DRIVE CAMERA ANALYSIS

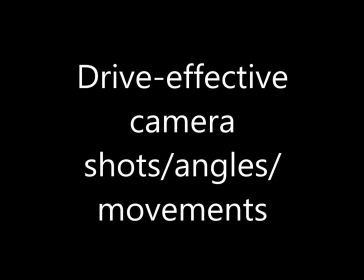The next sequence of different shots you will see are ones that I think have been effective due to the camera angles that we've been using in the film Drive also.
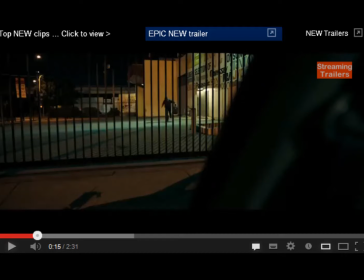The first one you can see here I feel was very effective due to the establishing long shot that you can see and the way that there is a barriers coming down in front of a person who's behind them, but seeing as he's in an extreme long shot and we see him in a tiny little figure,
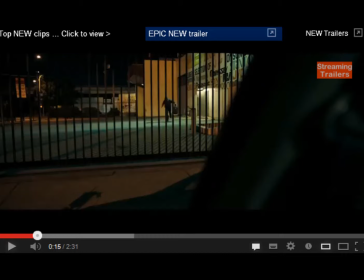he looks kind of vulnerable as he's running towards the gate, yet the fact that we see kind of like almost a car door frame to the right hand side of the screen, it's like the main protagonist is looking through the window, so it puts him in a superior position as he's looking out on the more vulnerable people.
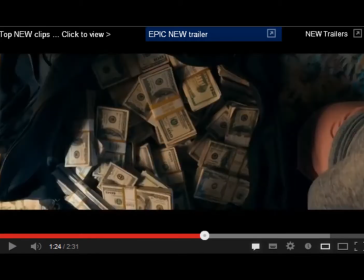The next you can see I think worked really well also. It is a high angle bird's eye view shot of a bag full of money. This adds emphasis to the kind of danger factor to the film and links back to stereotypical convention of film
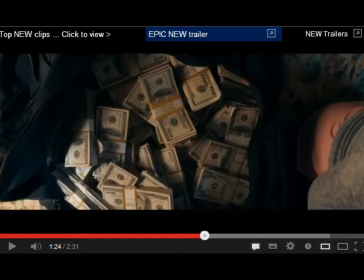noir due to there being usually a money plot twist as he is kind of after a lot of money, and this usually happens in a lot of films as he's involved in a lot of danger, which results down to kind of a big money deal that's happened a while ago.
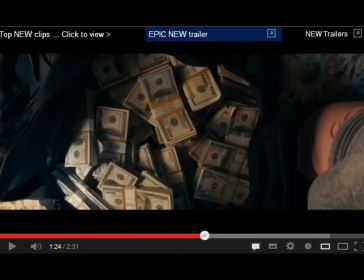It's very effective as there's light coming through on the left hand corner at the bottom and it kind of shines through and it allows you to see kind of light areas where money's been clasped together with kind of gold pieces of paper, and the use of these gold bits of paper reflect from the light also, because it adds kind of an authoritative and superior edge to it.
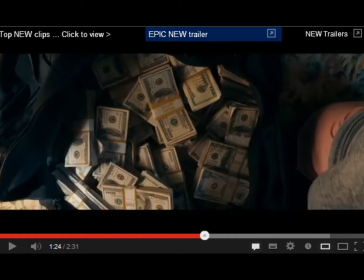Yeah, also by having the person on the right hand side of the screen very slightly, it adds that there is obviously someone behind the mischief that the film is about.
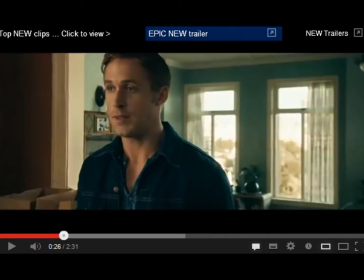The next shot I think was really effective. It is a kind of medium close-up shot of the main protagonist, and he's wearing a blue shirt and a blue kind of top underneath. The blue behind him and the colour that he's wearing kind of reflects the calmness and serenity that is surrounding him.
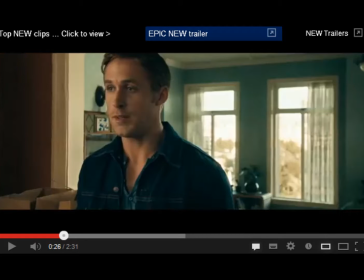So it shows that although there is probably a lot of danger and a lot of action going on around him, he's very calm and in control of the situation. Yet also by having him more near towards the left hand of the screen, it shows that perhaps not everything is as straightforward as it seems, and there's a lot of plot twists and turns that's going to happen.
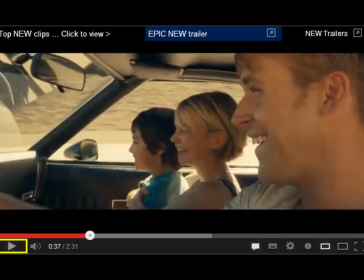The next shot I think was effective due to the staggering of the three characters. We see their rank in dominance and authority as we see the main protagonist in an extreme close-up as nearest to the camera. We then see the female, who is the femme fatale, in the middle, and she is in a close-up.
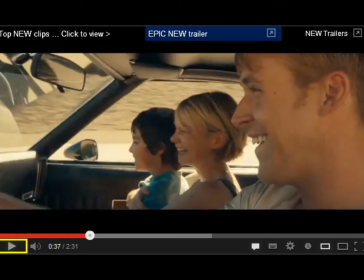Yet moving on more to the left, we see the young boy, and he is in kind of like a close-up mid-shot as we see more of his shoulders. We see the little boy as more vulnerable as he's to the front of the car, so more prone to where accidents would happen,
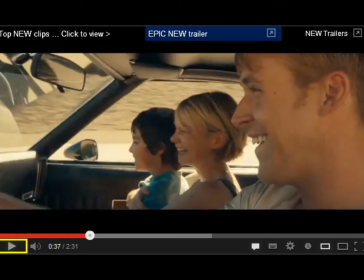yet also, and he has got no seatbelt on, as you can see his mother and femme fatale seems to be holding him. This also bringing their intimacy and close relationship together due to the way that they are closely together, whereas the main protagonist seems to be more distant on his own as we slightly see his hand on the steering wheel,
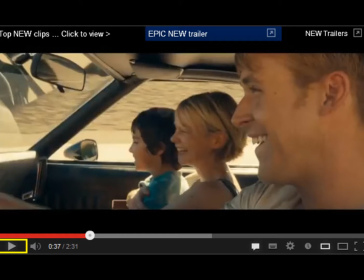which shows that he is in control of the situation, but also in control of both their lives and taking them into consideration in this scene. The expression on their faces is happy and joyous, which reflects the lighting that is also used, which is natural warm lighting of like cream and kind of neutral colours.
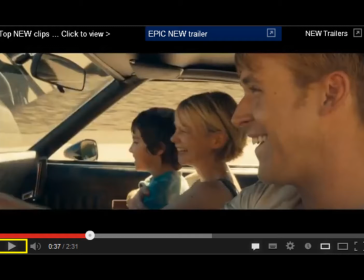Which also contrasts to the dark black and grey of the interior of the car.
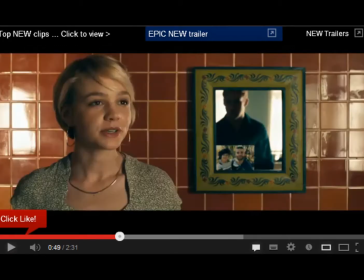The next shot is effective as it's a reflective shot. The main focus is on a close-up mid-shot of the femme fatale, and she has brown earthy colours behind her, showing that she is probably a quite relaxed and calm person and used to all natural things.
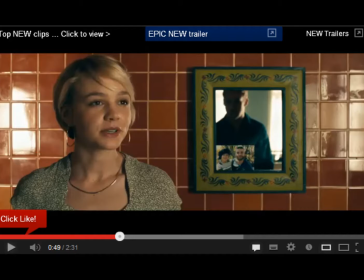Yet the green frame that is on the right hand side, which we see the reflection of the main protagonist in, kind of reflects the idea of envy and jealousy, and this could link to the picture that is in the left hand bottom corner of the mirror as a picture of the little boy
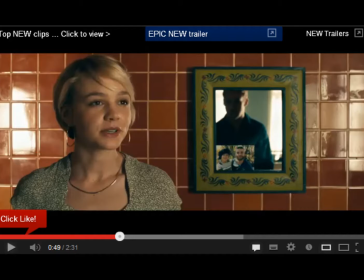and his dad. So perhaps it's portraying the idea that the main protagonist, wants to be more involved within the child's life and be more father figure, yet he knows that he's never going to be due to him, the dad, always kind of being there.
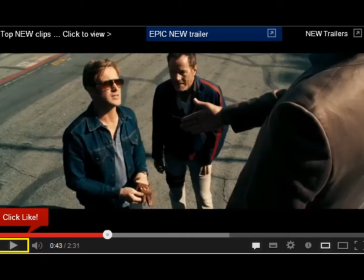The next shot is a kind of high angle shot on the main protagonist and another male, yet we see that he kind of looks more vulnerable here due to the way that he is looking up to a person who seems to be more authoritative on the right hand side in a brown coat. The way that the man on the right is wearing kind of a smart jacket makes him seem more authoritative,
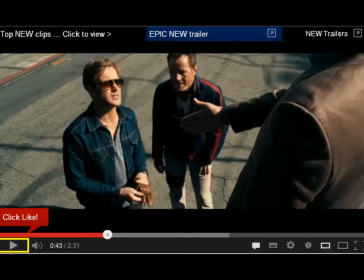therefore putting the main protagonist in a more childlike and vulnerable situation as he is kind of in denim, which is kind of a very low authoritative and low dominance and very casual attire, which is in comparison to the person on the right.
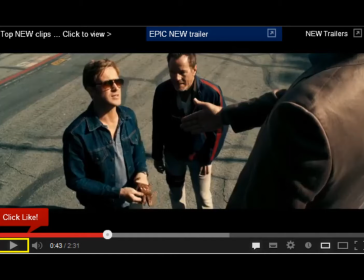Yet also the fact that the main protagonist is wearing dark shaded glasses shows that he's perhaps not fully letting his guard down and protecting his identity from others, so that he keeps everything to himself.
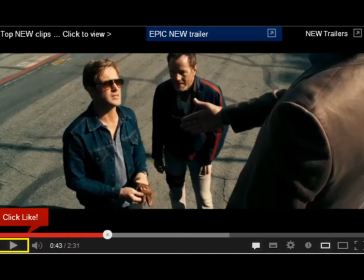Yet also there, as you can see, there are slight reflections from the sun of tree branches onto the road, which could perhaps be demonstrating the idea that not everything's as straightforward as it seems, and there are many plots and twists and turns within the storyline. The next shot is effective.
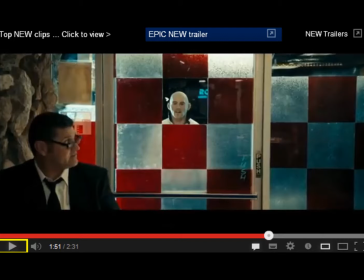It is a mid-shot, and we see it's taken through a broken glass panel within a door frame, which seems to be in like a diner, which is a stereotypical kind of location for a film noir or neo-noir.
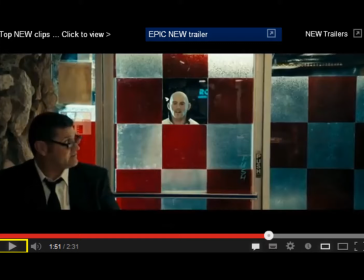We see the person on the left, who's dressed in a smart attire, looking towards the figure who stands in the middle, this making him the main focus of the shot and showing that he is the main person within this frame.
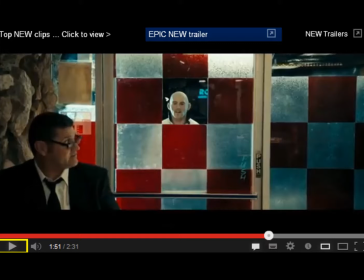Yet the fact that he is standing on his own makes him more vulnerable, and outside of the shop shows that he's outside his comfort zone, and perhaps portraying the idea that he is not in control of the situation as he thinks he is.
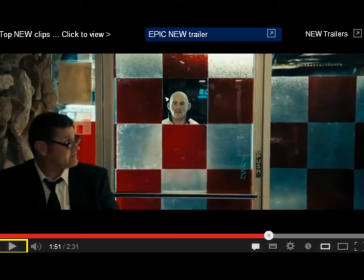Yet the use of the red and white tiles kind of contrast one another, as red symbolising like blood and danger and perhaps passion, whereas the white representing the innocence and the purity, this showing perhaps a split personality or the feelings between the femme fatale and the main protagonist himself.
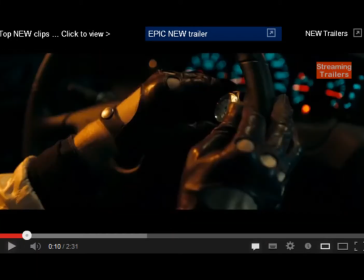The next shot I feel is very effective, as it is an extreme close-up of the main protagonist's hands as he's sitting in his car. The use of the gloves add emphasis to the idea of him trying to hide and shield his identity from others, and the reflection on the watch works well, as you see that time passing,
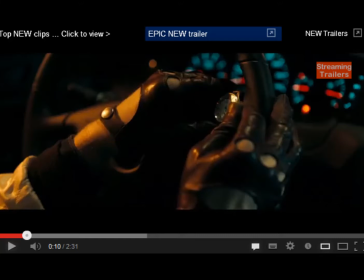we can see it's night time due to the light around him. This helps the audience to get an idea of what is going to happen in the film, as it's kind of like an enigma code that time is always there and time is always passing, and what's going to happen at different times within the film.
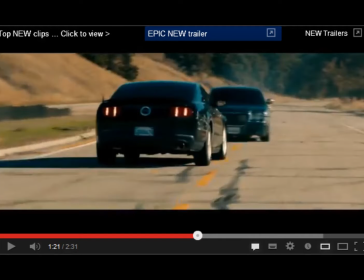The next shot, I think, was very effective due to the way that it is taken from a car driving backwards in an angle and a car driving towards him. The car driving backwards, which is the one which the main protagonist is driving,
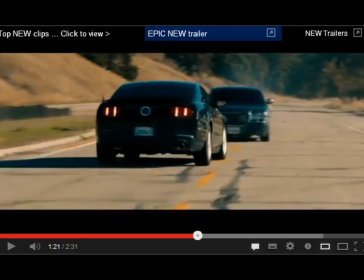seems more in a vulnerable position as he cannot fully see where he's going, whereas the car that is in more to the right hand side, which perhaps is including the villain, is driving towards him so he can fully see and put the other driver off.
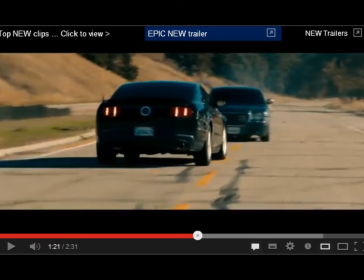The fact that the car which is facing the camera is kind of blacked out adds a mysterious effect to it and helps the audience to see that there is a twisted turn of events.
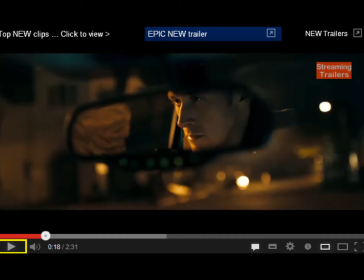The next shot I feel is really effective due to the reflection shot and extreme close-up in a rearview mirror of a car.